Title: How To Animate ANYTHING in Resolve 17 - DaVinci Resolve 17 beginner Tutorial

And we're going to push this back a little bit, something like this. And all we really have to do is kind of pick a couple points on the landscape to make sure that we're kind of in between.
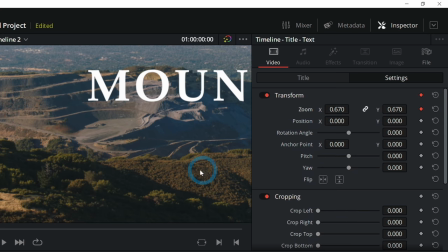[4:20]
So like the M is right above this little lit up bush thing here, and the S is over this first little hump here.
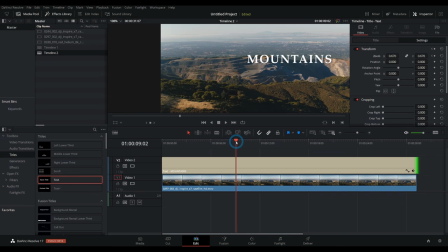[4:27]
So we're going to move through our footage a little bit, maybe like 10 seconds or so, and then we're just going to try and zoom this up.
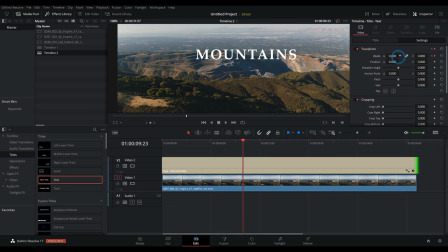[4:33]
So zoom it so that it's about the same size that it was, and we'll see how that looks. Let's go back. So it's almost there. The speed of the zoom is probably okay, but we also need to mess with the position.
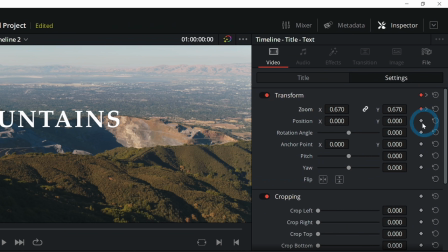[4:50]
That's the good thing is we can animate multiple things at once.
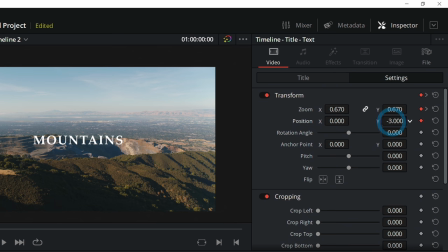[4:53]
So if I click on position right here and maybe I'll bring it up just a touch and I can also animate this along with our scale. And a quick way to go to the next keyframe is right here. There's these little arrows.
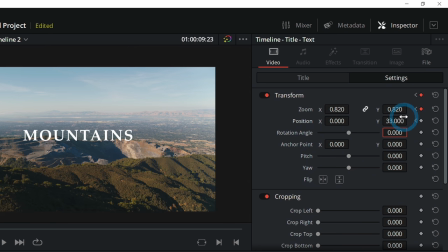[5:08]
You can click on this right arrow and this will go to the last keyframe of our zoom. So we have two points, the beginning and the end of our zoom. We're going to match that with the beginning position and the end position. So again, we're just going to kind of compare these.
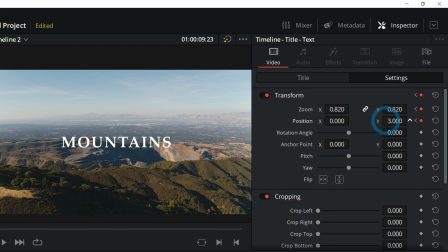[5:23]
I think what I'll do is bring the position down a little bit at the end. So now let's look at this. There we go. Now we're definitely getting the effect we're looking for.
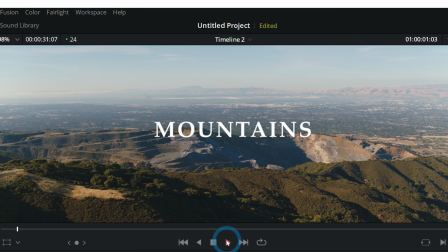[5:35]
So now when we play this back, mountains, they're like hills, but more extreme. So now we have that effect, and we didn't even have to track anything. Oh boy, look at that.
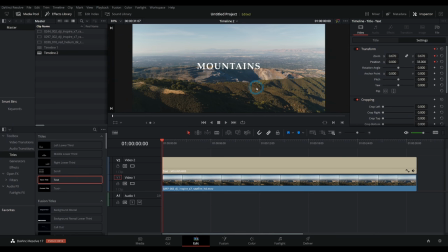[5:50]
So that's really some basic animation inside of the edit page. Now, there are times when you're gonna want to get a little bit more detailed with animation. Let's just reset everything here. Like, let's say we want this word to come in and just kind of go and zoom in really fast, and then stop.
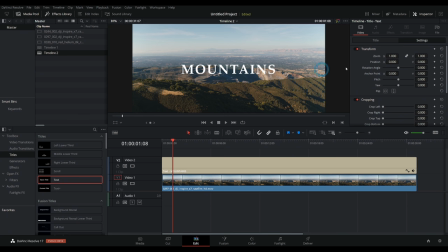[6:05]
Again, we can kind of start with the same idea. Let's just go like one second in, I'll click on zoom and we're going to go at the very beginning and we're going to zoom this up a lot.
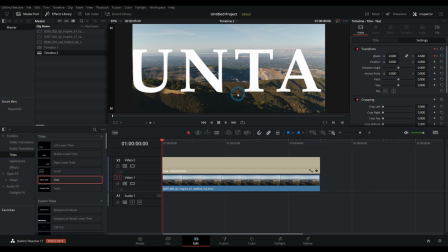[6:14]
Something like this, right? So now it just goes. The problem is that this comes in and then it just stops immediately, which is a little bit jarring. It's not really the best way to do it. It doesn't look as pleasing, you know?
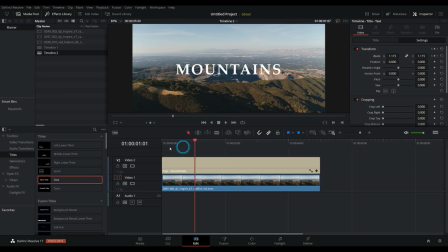[6:27]
And so what would be ideal is if this would just slow down, if it would slow down at the end and just go and just nicely slow down. So when this comes to a stop right here at this keyframe at one second and eight frames.
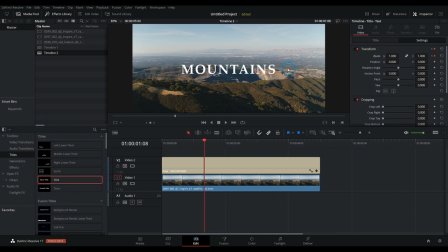[6:42]
What we really want this to do is just slow down. Okay. And the fancy animation term for that is to ease. So when you ease a keyframe, instead of something coming in really fast and then stopping immediately, it comes in really fast and then slows down before it stops.
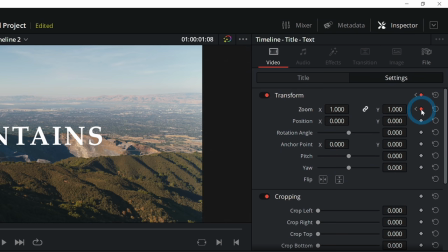[6:55]
That's called easing. So what we can do in the inspector, if we right click on this keyframe, we can select ease in.
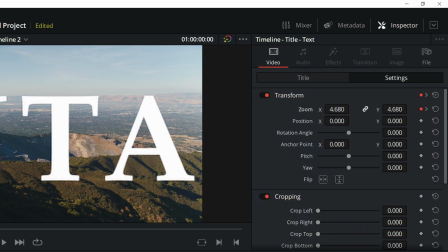[7:03]
And what that'll do is try to slow this down a little bit before it stops. We'll hit spacebar and then it'll go, look at that.
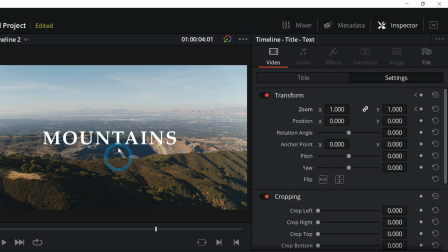[7:10]
See how much better that is? So if you can, make sure to ease things if they're coming to like a jarring stop. It's just much more pro. Let's do one final little tweak here and that is to animate the opacity as this comes in. Like it's just kind of appearing from behind the camera and then swishing in instead of just starting with like great big words.
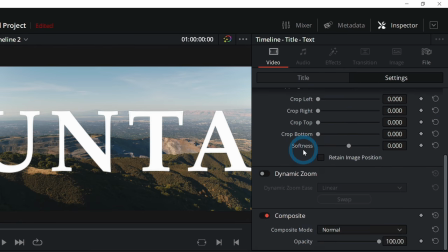[7:30]
You could animate this the exact same way. You could scroll down to composite right here where it says opacity,
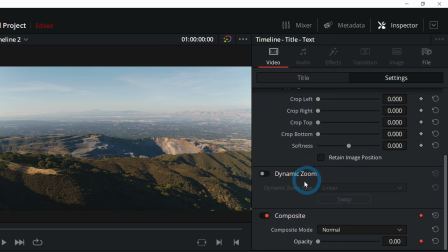[7:35]
and you could click a keyframe here and bring this all the way down and then play a few frames in and bring it back up.
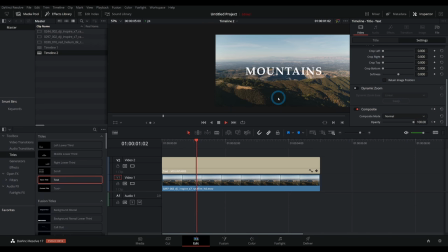[7:42]
There's nothing wrong with that. So now totally works. Same deal. You might want to try that just to practice animating, but honestly, for something like this, I would just not do that. And I grabbed this handle at the beginning of our clip here, and I just dragged this in. this just makes a quick fade, which is the exact same thing.
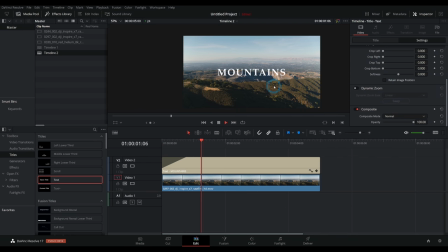[8:02]
So now what this is going to do is just fade up as it goes in. That's a nice little animation. Yeah.